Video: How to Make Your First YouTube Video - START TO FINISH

You can also do it the opposite way around so you've got the transmitter hidden underneath your shirt. You can experiment with these different ways just to find what feels most comfortable or what produces the best sound quality for you. If you've got a shirt or something like that you could also use the crocodile clips rather than the magnets. So once you've set up the receiver as you want it, you've attached the audio cable and you've got the transmitters attached to the people that you're recording, you can go and set the audio levels. The first step is to change the transmitter gain for each of the people that you're working with. So what I'm going to do just to simplify things I'm just going to turn off this other transmitter.
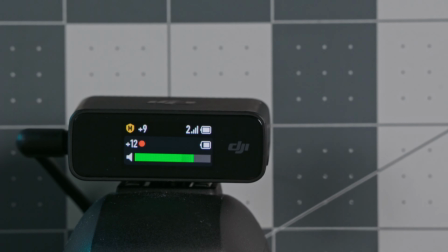1769s
So as I'm talking now you can see this volume bar going up and down. This is the audio level that the receiver is receiving from this transmitter. You can see we're currently set to plus 12 transmitter gain. If I just speak into this notice that it's going really red. So I'm just simulating what would happen here if you're recording a person that has a really loud pronounced voice.
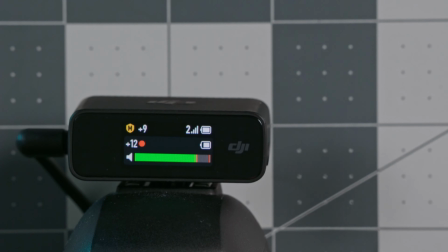1788s
In this case you can see if we get into the red it's going to sound terrible. So in that case we're going to need to reduce transmitter gain. Swipe down from the top go across to transmitter settings go into transmitter gain. We're currently using transmitter 2 so I'm going to tap that.
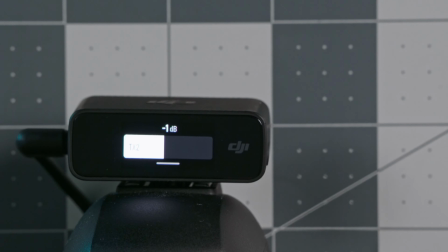1801s
Now we're going to reduce that from plus 12. Let's try negative 1. Swipe up and I'll do the same test again. I'll get really close. Notice now that we're not actually getting into the red we're just getting into that yellow occasionally. So that's a much better level for that kind of loud voice. Let me try and talk really quietly. So you probably can't even hear that I was just really going low. See how we were really low down on that volume meter then for a quietly spoken person.
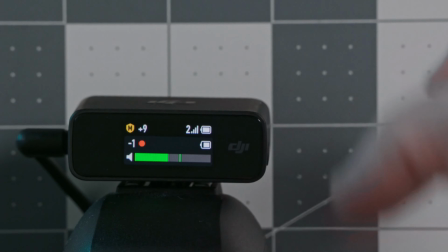1828s
In that case you'd want to increase that transmitter gain so you're getting most of the way up in the green here occasionally in the yellow. The next thing you're going to want to do is go into your camera audio recording settings. First of all you're going to want to disable any automatic volume correction, any automatic wind noise reduction and essentially you want to go into whichever option allows you to set the recording volume manually. Start off by reducing the camera's recording volume to almost as low as it will go
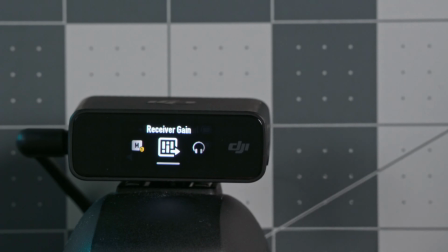1854s
and then in the receiver settings here come into receive again and start to increase this.
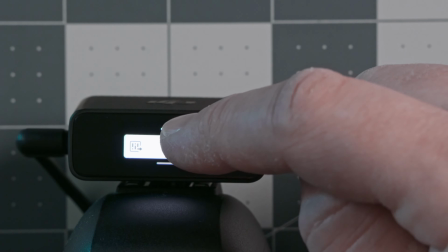1859s
I suggest starting with something low so you don't overload your camera and then just gradually increase that until you start to see a good signal in your camera's volume meter. Every camera's got a slightly different looking volume meter but you want to be hitting mostly in the green, very occasionally in the yellow or depending what's marked on your camera's volume meter aim for about the negative 12 db mark as an average you don't want to really ever see red in your camera's volume meter if you follow this process you should get the best possible signal quality with the lowest amount of possible noise
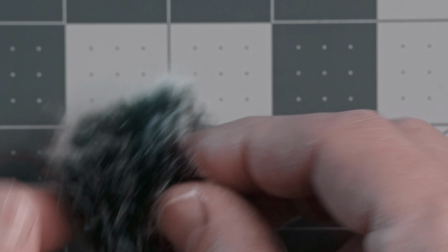1891s
final thing we're going to look at are these funny looking things here these are the windshields that fit on to the transmitters and all you do is you find the little circle inside here slot it over the internal microphone and then gently twist and you'll hear a gentle click. You want to use these anytime you're filming outside and there's any wind. It'll just help cut down some of that wind noise. Where and how you put up your camera while filming can have a massive difference on how you look and how your overall video feels. Let's look next at camera angles and tripods.
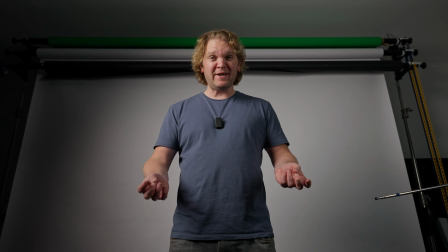1917s
The camera angle or camera height that you choose has a surprising effect on how the viewer will feel and perceive the video you're making.
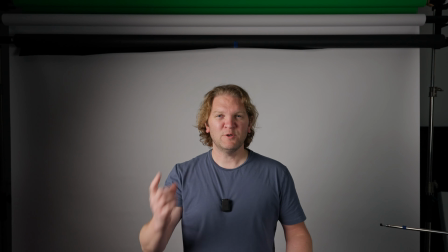1924s
There's a few different camera angles to choose from. Let's look at some of the more common ones. At the minute I'm looking straight down the lens at you with the camera position and eye level height.
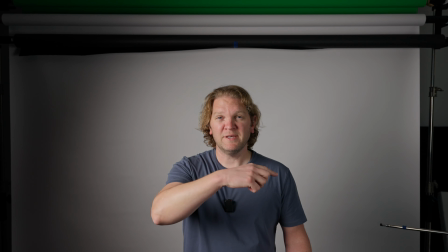1932s
This is an eye level or neutral angle shot. If I look over at the camera screen, the centre guideline that I've turned on is running straight across my eye line here.
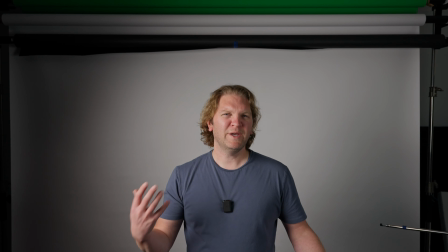1941s
This angle feels very natural and it's like we're connecting in real life. It feels more intimate somehow and less like you're watching me and more like we're having a conversation together.
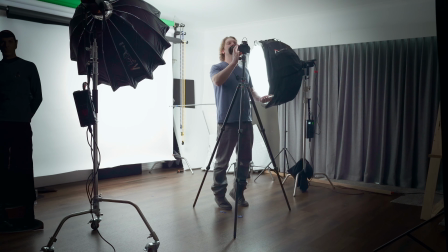1950s
We could go and zoom in the lens. Currently at 24, let's go all the way up to 50 and this still feels pretty natural.
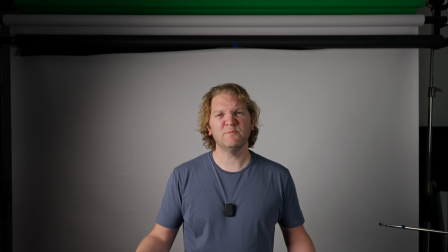1956s
So this eye level shot is a great choice for youtube videos for example because it's a more personal interaction with the youtube audience
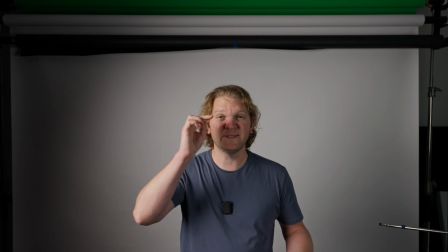1963s
just as a quick tip remember to line up the eye level with the center of the lens and not the bottom or the top or the center of the camera
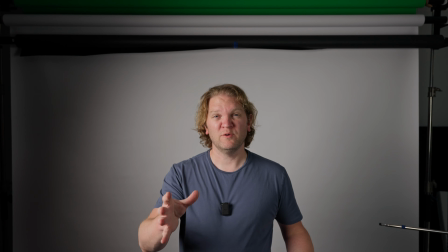1970s
body another quick tip is if you're filming yourself on your own to save yourself having to go backwards and forwards to the camera just to
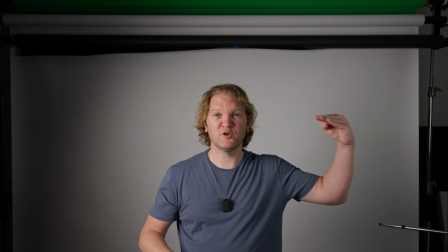1976s
move the camera up and down instead you can grab a stand and maybe put a cross bar across and then just put it across here at eye level
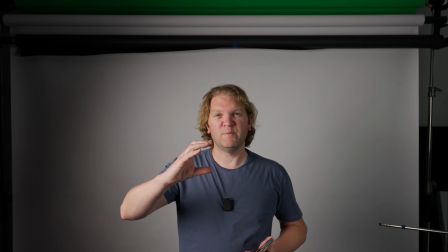1982s
leave the stand in the frame and then go behind the camera and then move the camera up or down until the center guide line matches up with that crossbar.
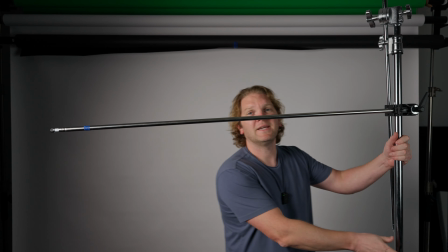1989s
All right let's take a look at the next shot. I'm going to use that technique using this c-stand arm here.
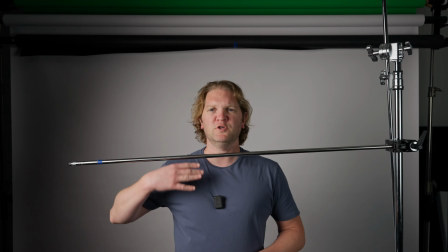1994s
So that's about shoulder level height.
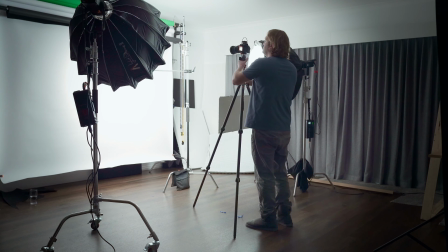1996s
I can just leave that in the frame now and come back to the camera on the stand here and then just drop this down until that center grid line is running across that c-stand arm.
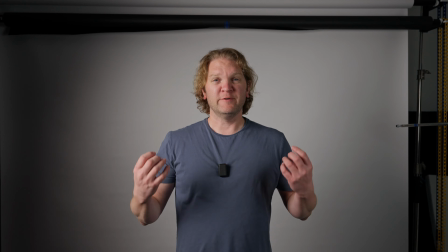2004s
So that should give us a shoulder level shot. So this is an example of a shoulder level shot. I haven't tilted the camera up at all yet.
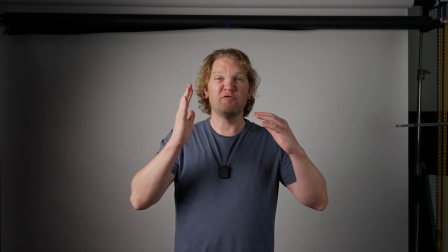2011s
It's still vertically and horizontally level.
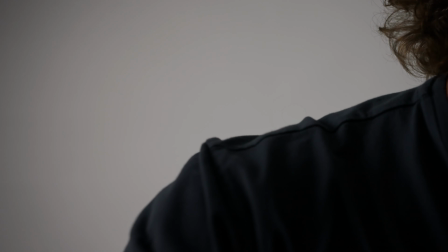2013s
If I were to zoom in and change the focal length let's go to 50 millimeters and I'm gonna stand in the same spot.
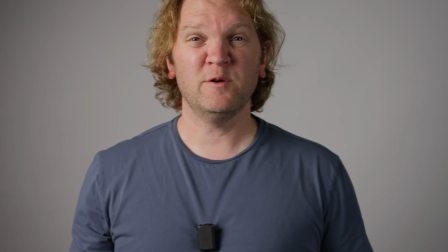2020s
You can see my head's a bit out of frame now so depending on the focal length you're using you might have to tilt the camera up a bit.
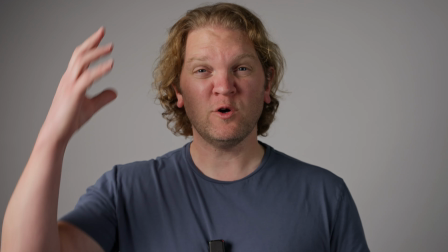2027s
Let's see how that looks now just stand on the same spot and by using a shoulder level shot you can kind of minimize the amount of headspace above a person's head here.
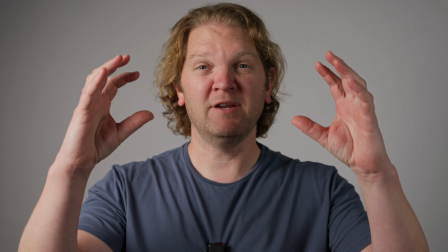2035s
So the shoulder level shot is an example of a very slight low angle shot and it can
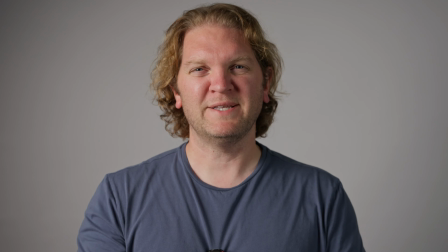2040s
feel a little bit more movie-like or a little bit more cinematic than a straight flat eyeline level shot.
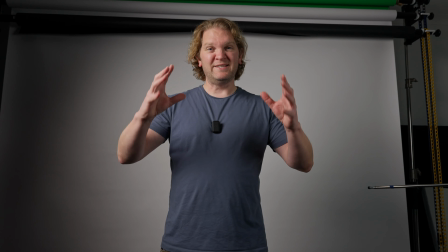2046s
If we move the camera down a bit closer to the floor and then tilt it up we get this low angle shot.
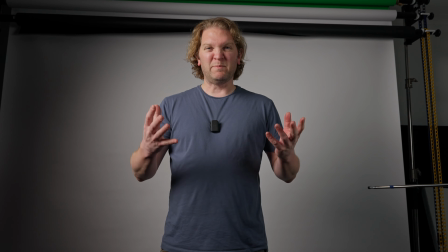2051s
This is a more pronounced below eye level shot. A low angle shot makes the person look bigger, stronger, more important or more authoritative. As long as you don't overdo it this kind of low angle shot can be a good choice for educational style content as it can make you appear a bit more knowledgeable and feel like an authority on the subject.
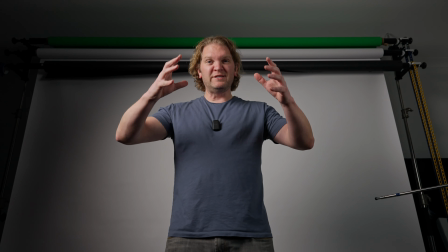2071s
The closer the camera gets to the floor and the more you tilt it up the more pronounced this effect will look.
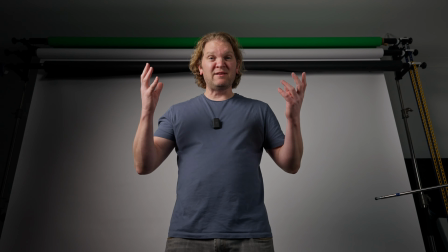2076s
Let's take a look next at the high angle shot but first if this is the first time we're meeting welcome I'm Jason Roberts this channel is all about making better looking better sounding and better edited video if that's something that would be useful to you please subscribe I'd really appreciate it.
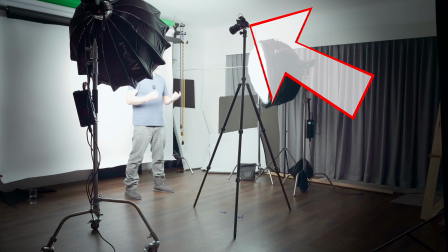2089s
Raising your camera up and tilting it down like this creates a high angle shot or above eye level shot.
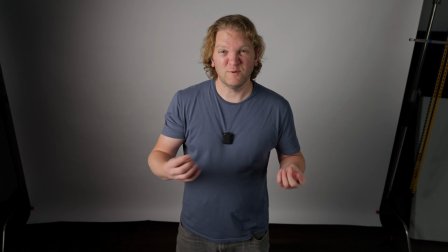2095s
High angle shots can make the person feel less powerful, smaller or weaker.
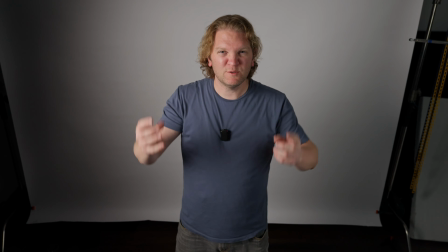2099s
The higher you go with the camera and the more you tilt it down, the more you'll notice this effect. Notice how you're feeling about me subconsciously now, you're probably feeling like I seem a bit weaker and less like I know what I'm talking about.
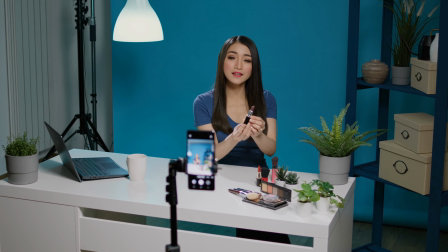2111s
That's the effect this high angle can give you. When you're getting set up to film yourself there's a few different ways that you can position the camera so you can actually see yourself and get on with the video. If you don't have any of the other things I'm going to be talking about later in this video,
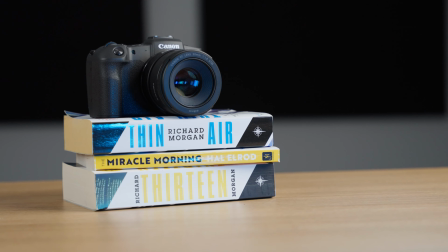2123s
the easiest way is to just use a book or cushion or something to prop up your camera or phone so you can actually see yourself you might have to put your camera a bit further away on a table or a chair just so you can get enough of yourself in the picture if you're using a phone to film yourself you
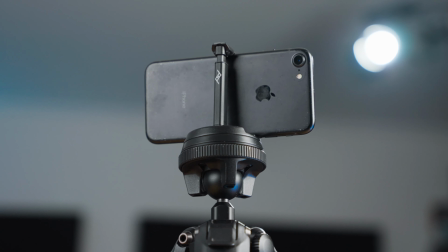2136s
can get a tripod that has a phone adapter so you can just clip the phone to the tripod if you don't want to get a big tripod you can use this alternative from peak design basically it's a case that fits around your phone so it provides some protection for your phone for a start but it's also got this magnetic attachment and I'll show you how that works.
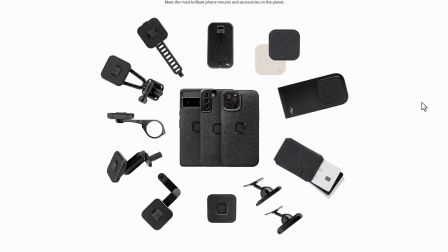2152s
The great thing about this system is that there's loads of different attachments you get. There's this little tripod and all you do is you extend out the legs and then it just magnetically attaches to the phone. Then you can film either vertically like this or film normal widescreen videos. There's also other attachments that will clip to the case like this mount here. Just show you how that works.